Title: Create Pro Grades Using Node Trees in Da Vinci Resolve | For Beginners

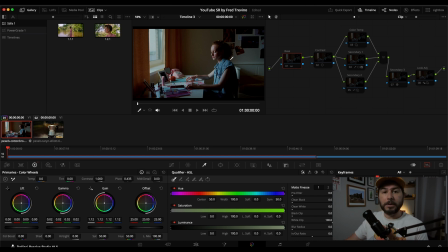4:00 i'd say that's really one of the top things that makes a colorist a great colorist but it's a million little subtle minor adjustments that create huge changes in an image rather than just making giant global changes like color temperature exposure
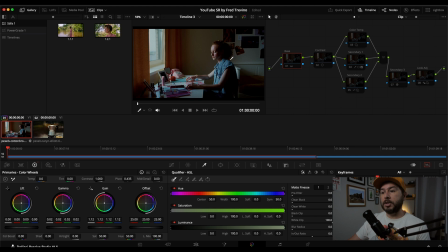4:18 saturation that you know are big giant rough brush strokes which improve the image but really you want to get down to doing the really fine tuning of an image so okay so again with that idea in mind that i mentioned of wanting
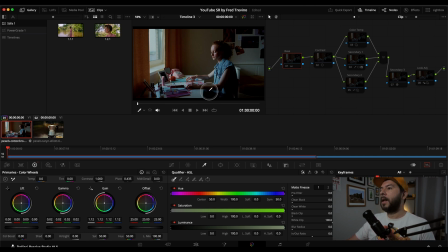4:32 this to be brighter more vibrant prettier look let me show you what i did so the initial adjustment was simply just this base adjustment uh which was really just you know i did a little bit if you want to go down here and see these specifics i did i
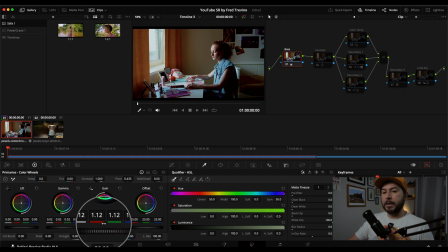4:47 just kind of boosted the gamma a little bit and i boosted the gain in this image there we go and really that just takes you from here to here okay and then from there you know just to give this a not so contrasty look you can see it's very contrasty i basically went in here and adjusted
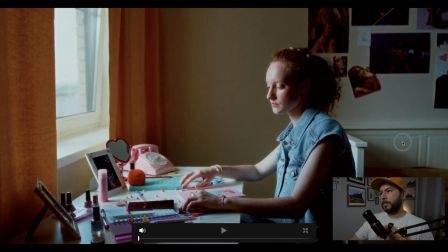5:07 the contrast lowered it a little bit so we went from before after
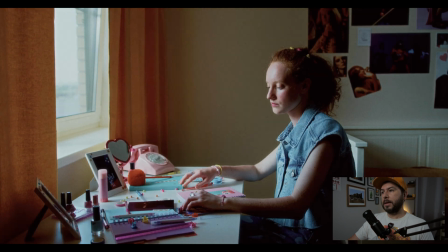5:13 before after just to start kind of bring things out a
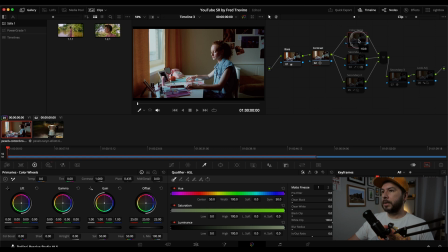5:19 little bit more and then here's the first big change I really pushed the color temperature, you know I thought a good look for this would be to make it look much warmer than it is because this looks a little too dark and dreary And there we go again before
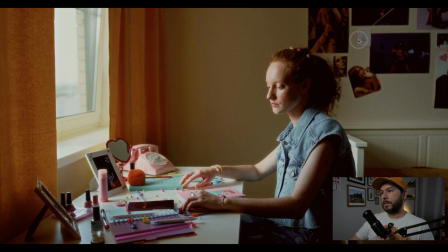5:35 after before
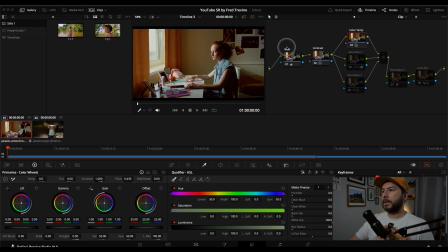5:39 After little step-by-steps and that's what's great about this a note tree that you can kind of just remember Okay, what's my basic adjustments? What do I think about the contrast? what do I think about the color temperature and then into the secondaries for those of you who don't know what secondaries are
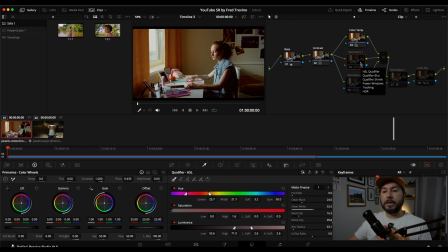5:55 secondaries are basically the focused adjustments so you know the primaries are these first ones that we did the base adjustment the contrast the color temperature that affects the entire shot everything in this shot the secondaries would be things like okay
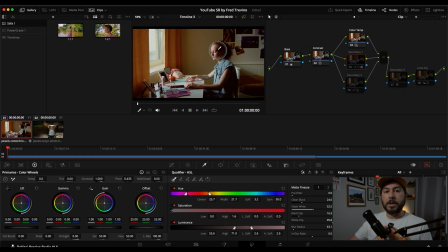6:13 what do I want to do just to her face? What do I want to do just to the window? What do I want to do just to, you know, these other items on her desk? Those would be considered secondaries, things like keying, putting windows, those are secondary adjustments.
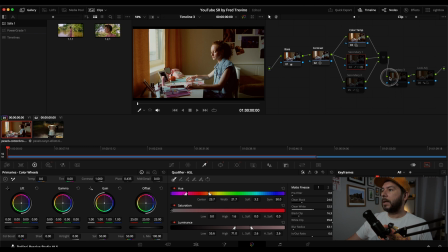6:27 So it's always great to have at least two or three secondary nodes so that you can, you know, ask yourself, okay, what focused adjustments can I make on this image to make it better? Probably the easiest one that most beginners start with is applying a vignette it improves it it's a secondary adjustment but you want to
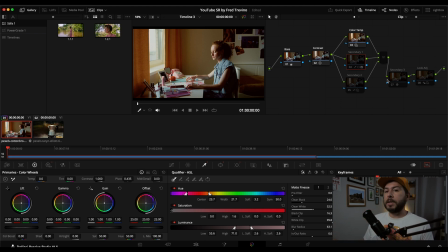6:46 start you know training yourself and your eye to see other things in the image so that you make your shots a lot more interesting and they work a lot better for your story so the first secondary that i did here was i really boosted this phone because it's really important for
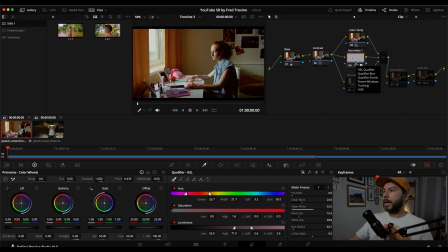7:03 the story i that phone is very important so i wanted to you know right now just kind of like
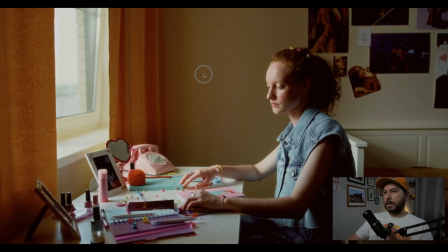7:08 hiding in the background here you know it's not really doing much and i really wanted to bring it out and i added a very i'm not going to go in too technical in this video but basically just know that i added
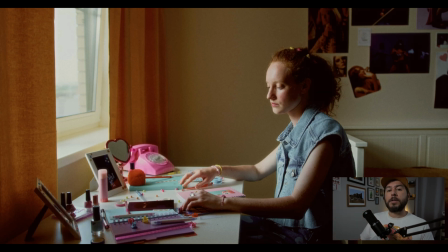7:20 a very deep film-like saturation to the phone so it really is unique it really stands out and it really has a unique color before after before after and you can see how the look is building
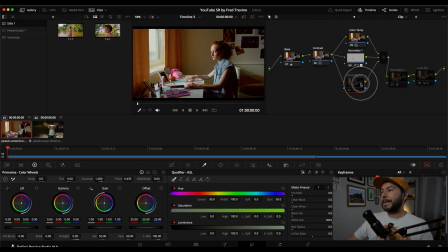7:34 and then for the the secondary here the second secondary I basically made the blues pop
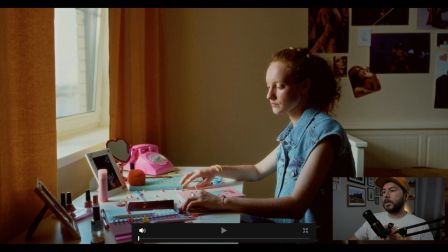7:41 a little bit there you go look at her jacket look at the blues on the desk before after okay before after and